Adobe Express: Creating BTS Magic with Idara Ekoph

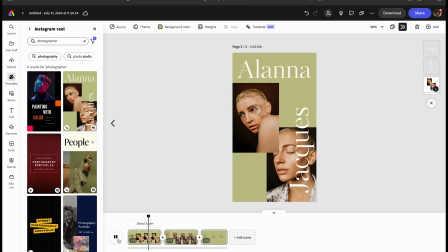(8:29)
I like the way that it like kind of fades in the photos and the name. And so I think I'm going to go ahead and copy over these elements and just paste them into a separate page that I added in for my video.
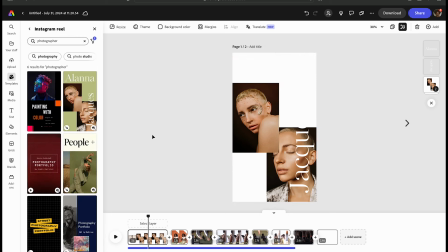(8:42)
So if I just copy and paste, and you'll see that it's added over here. The only thing I need to do now is kind of change my background color. You'll see that because the text is white and the background originally was white, I'm going to have to change the background color.
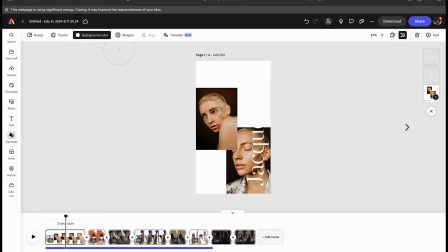(8:57)
So you do have the option to do that. What I'm going to do actually is I'm going to use the picker tool in Express, and I'm going to go ahead and pick a color from my actual shoot.
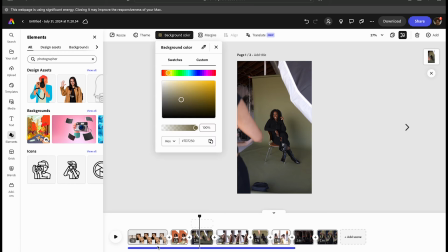(9:07)
I like this like olive green color. So I think that's going to be a really good color to incorporate.
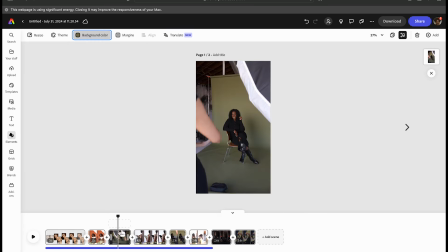(9:12)
So that way it's just kind of consistent throughout the video and it feels like it flows a bit more.
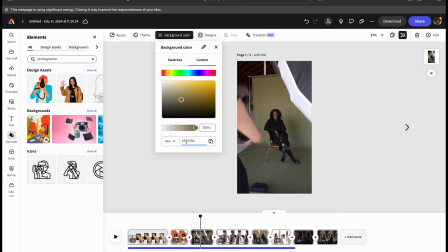(9:16)
So when I get that color, I'm going to go ahead and get the number for the color, copy that over, and then go back to my first page, click on background color, and then paste it so I can get the exact color that I want.
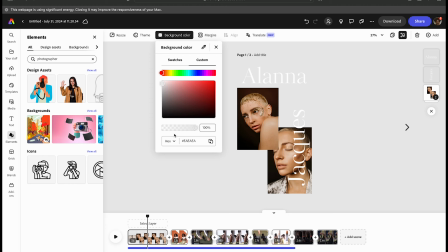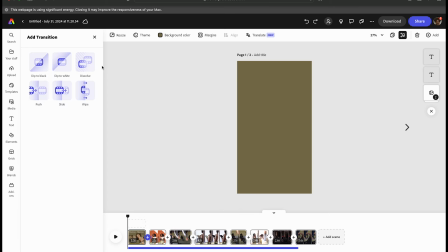(9:37)
And there you go. Then you also have the option to add transitions.
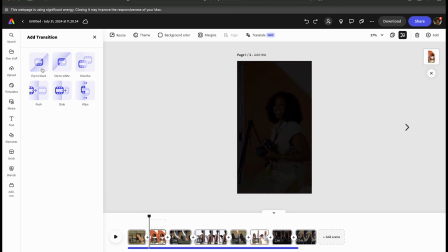(9:42)
You'll see that there's this plus sign in between each clip. And in that specific moment, you can add transitions.
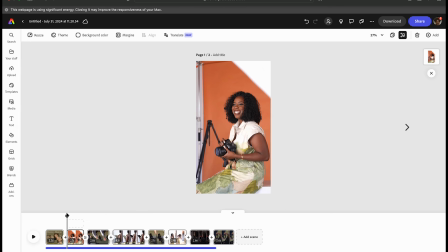(9:49)
And so you're seeing me here kind of clicking on the different transitions that are in Adobe Express
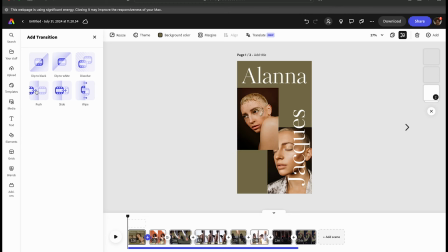(9:54)
and just trying to see which one I feel fits the actual video the most. I kind of like the dissolve. It's just really subtle.
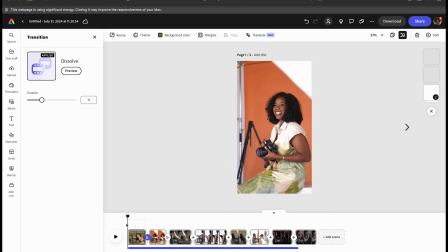(10:03)
I feel like everything else is just very aggressive. And so I think I'm gonna go with the dissolve, and I may also incorporate that into all the other clips as well.
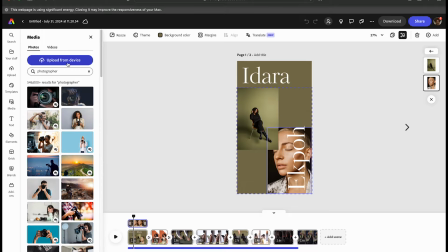(10:11)
I just really like how smooth that transition is. So we're gonna go ahead and change the photos.
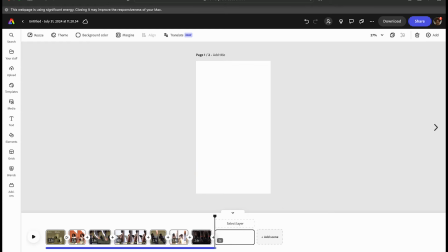(10:18)
This is about me. I don't know who those people are. So I'm gonna go ahead and change the photos, and then I'm gonna go back to my template.
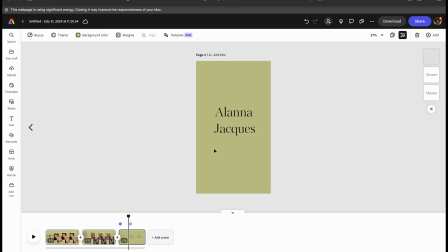(10:25)
And I just like that they have this ending page with the name of the artist.
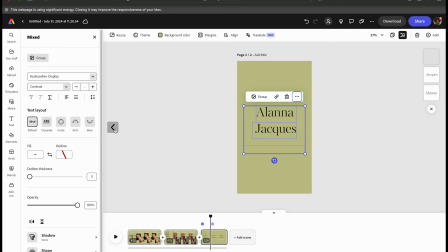(10:30)
I'm gonna copy it over like I did before, paste it on an additional page, and I'm just gonna replace it with my name and the link to my website as well.
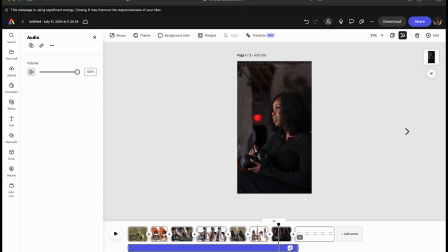(10:40)
Awesome. And then you'll also see that the audio is not long enough,
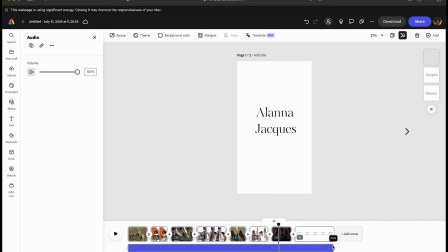(10:45)
so I do want to go ahead and stretch it out, so then that way it continues throughout the entire video.
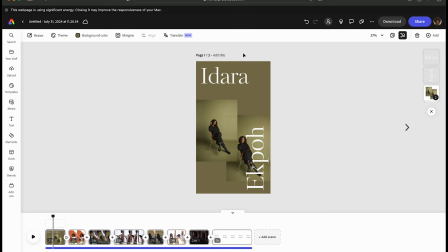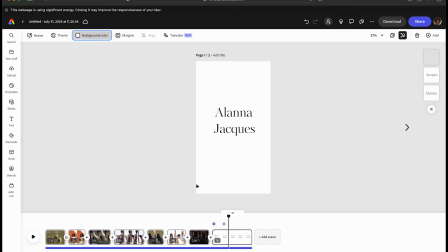(10:56)
So I'm taking that background color that I kind of found earlier and making sure to add it to the final page, excuse me.
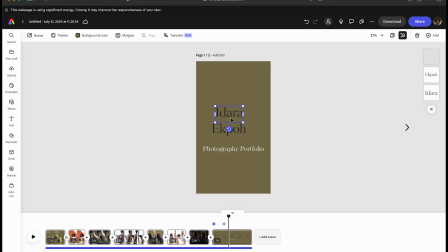(11:10)
And then we're just going to change the text, put in my name, my website link, and then I'm also going to change the color to white.
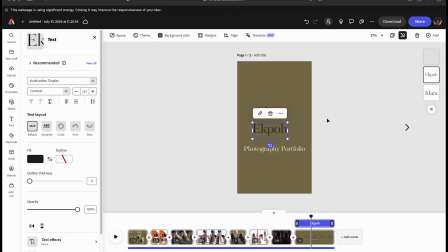(11:17)
I think it's just going to look more consistent. The black is a little too harsh. So if you click on it, you'll see your text box pop up, and you can change any of the elements. You can change the color, the font, the sizing of the font, the text layout, etc.
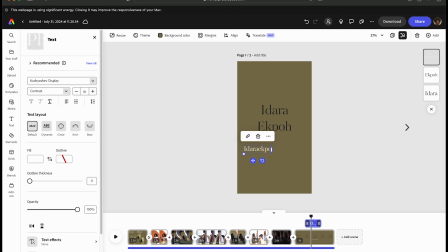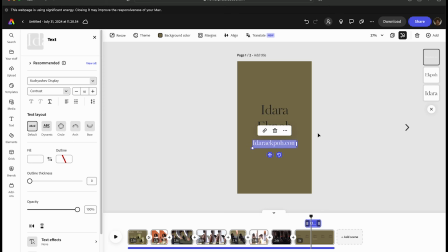(11:56)
And I like that placement there for my website.
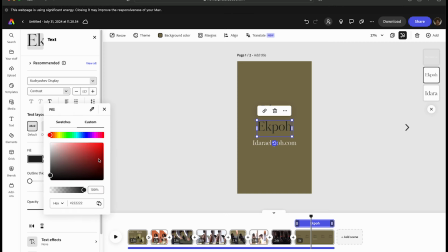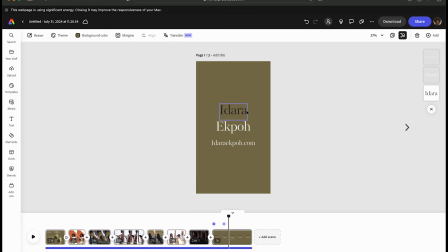(12:10)
And now I'm just changing the color of the text. Just like I mentioned earlier, I think the white just sits very nicely and just looks a little bit more cohesive and together.
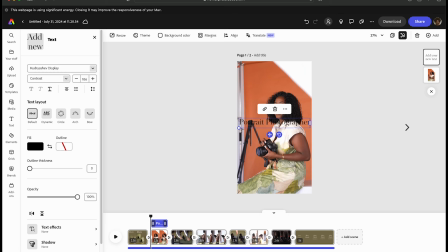(12:22)
And then the other thing I want to do, I do want to add text on each of the clips, or at least some of them, just saying what I do. So I want to say like, oh, I'm a portrait photographer, creative director. So I'm going to go ahead and create those text boxes, change the size of the font, and place them where I feel is best.